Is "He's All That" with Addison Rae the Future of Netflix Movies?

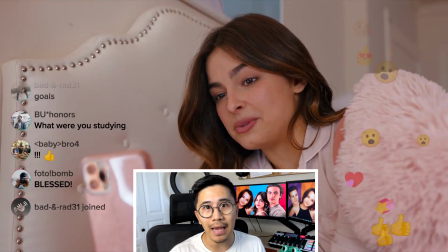He's All That stars Addison Rae, TikTok turned actor, and she plays an influencer in this movie. A bit of a stretch, but I think she did a good job. I'm not. He's All That.
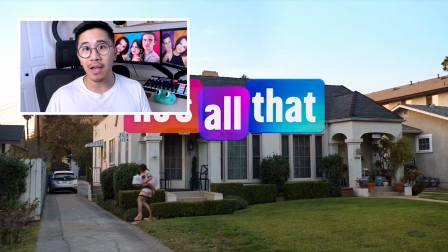I watch bad movies on Netflix, so you don't have to. I think Netflix is really in a comfortable pocket now.
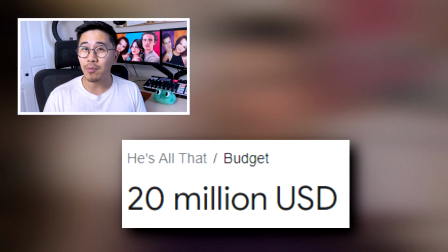They can make movies for about $10 to $20 million. They don't have to be particularly good, they just have to have that sort of Netflix gloss.
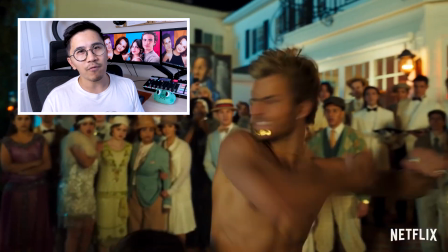Like, somebody said the other day that Netflix movies are almost like fake movies.
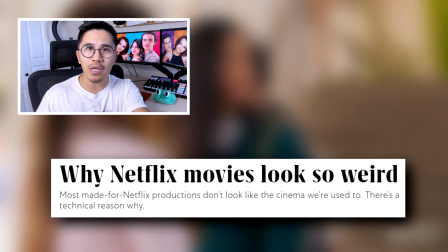And you really have to kind of understand where that person is coming from, but it is actually kind of right.
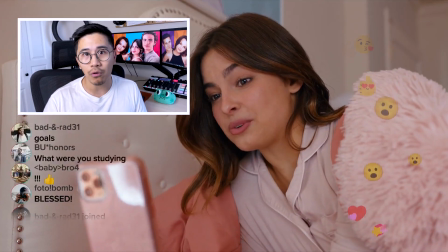He's All That stars Addison Rae, TikTok turned actor, and she plays an influencer in this movie.
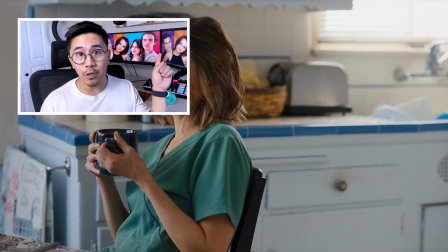A bit of a stretch, but I think she did a good job. I'm not. And Rachael Leigh Cook from the 1999 version of the movie is now her mother.
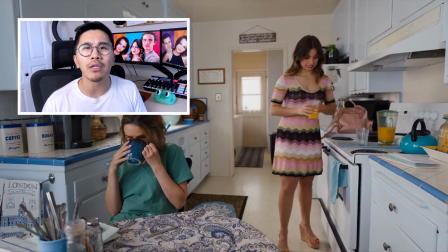I don't think they're the same characters. I don't know. Didn't really look into it that much. But they're both in the movie. I think it's to almost kind of point out the fact that this is the exact same movie as the one that you've already seen.
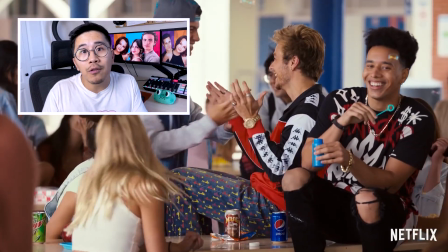Or maybe that you haven't seen, because you weren't born when the original one came out.
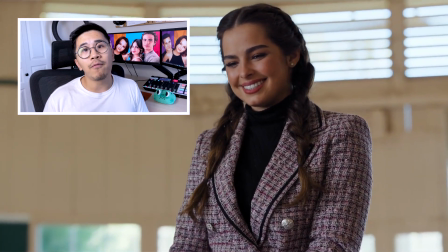But anyway, it's the same movie, except for instead of objectifying women,
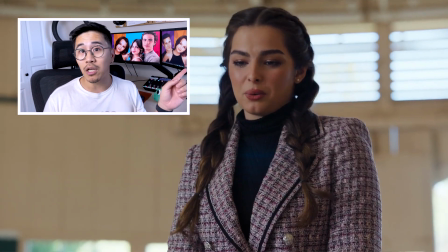because you would get canceled for that nowadays, you objectify men, which I think is totally okay. But the problem I have with this particular swapping is that Tanner Buchanan, who plays the dude, is not really losery or nerdy enough. He likes photography, he likes horseback riding, and he wears a beanie. But he's not somebody that you could foresee not being a prom king if he really wanted to be. Because I think that if this movie really wanted to challenge itself, they would have had the guy be like a Redditor.
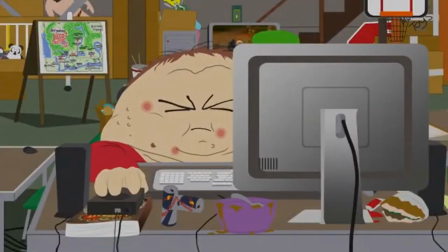Ma'am! Bathroom! What, hon? Bathroom! Bathroom!
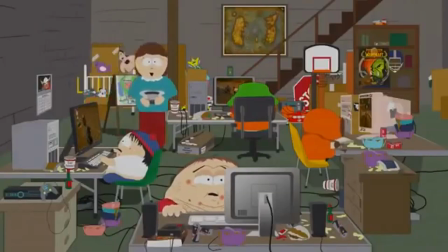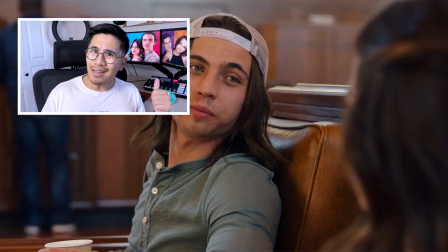Oh, that's a big boy, isn't he?
Tanner's not a bad-looking kid. He's already a pretty good-looking kid.
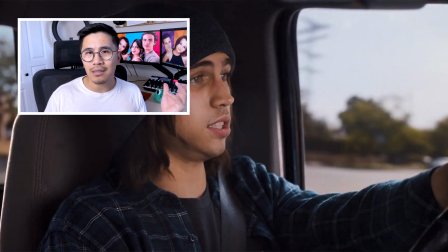It's just the fact that he's got a beanie. I guess that's supposed to mean that he's kind of dirty and hippie-ish. Watching this movie is like being stuck for 2 hours watching straight TikTok, which to some people, including myself, is absolute torture.
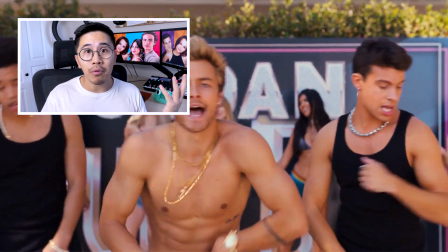And I feel like I'm being pretty brave, pretty courageous. But there have been the constant continuity errors that people have pointed out, like that section where Addison Rae passes out flyers, but she's not actually passing them out.
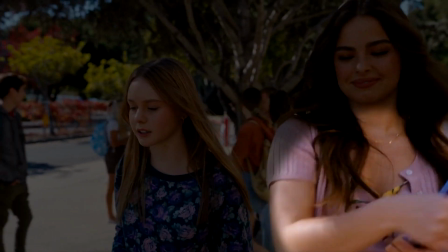No one else listens to. Like, Bad Brains, Bad Religion.
Shots in which people will straight up look at the camera, and because of bad editing, they didn't edit it out. Bad ADR, in which some of the actors' mouths don't move.
And now she's starting her own squad with Jordan.
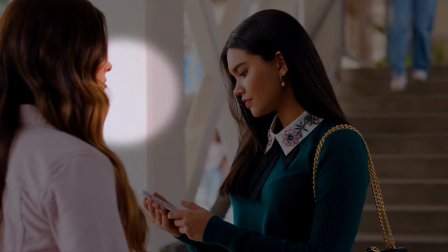Unbelievable. Wow, look at you.
I don't know whether the filmmakers themselves were trying to sabotage Addison or whether it was just out of pure incompetence,
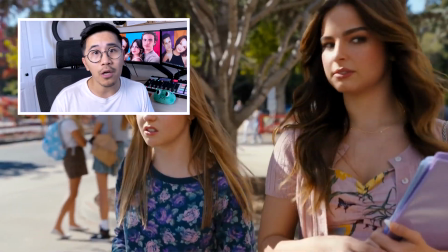but none of those things are actually Addison's fault. When she's handing out flyers, for example, that's a typical thing that you do when you make movies.
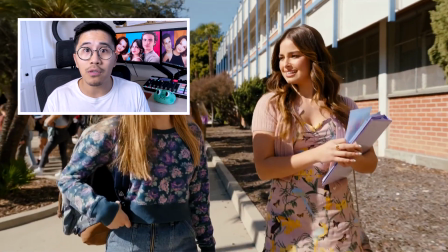It's called cheating a movement. The reason why the filmmakers requested that you do this is because when you hand out flyers, it makes paper sounds.
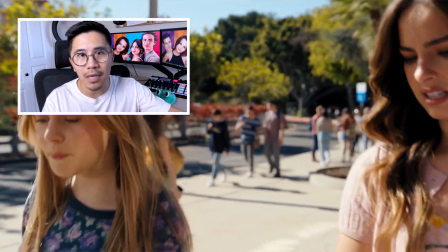And if you have dialogue that you're also delivering at the same time, the sound of the paper may interfere with the dialogue. So they had her mime it. But the camera operator is not supposed to put this in frame so that we, as the audience, see that.
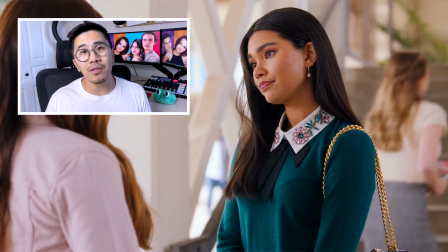For ADR, it's the same thing. You can just push into the other actor without showing the back of her head, in which it's just very clear that she's not moving her mouth. But yeah, I think the most offensive thing about this movie is that it was boring. And that's my review. I give this movie a 2.5 out of 10. It's pretty good.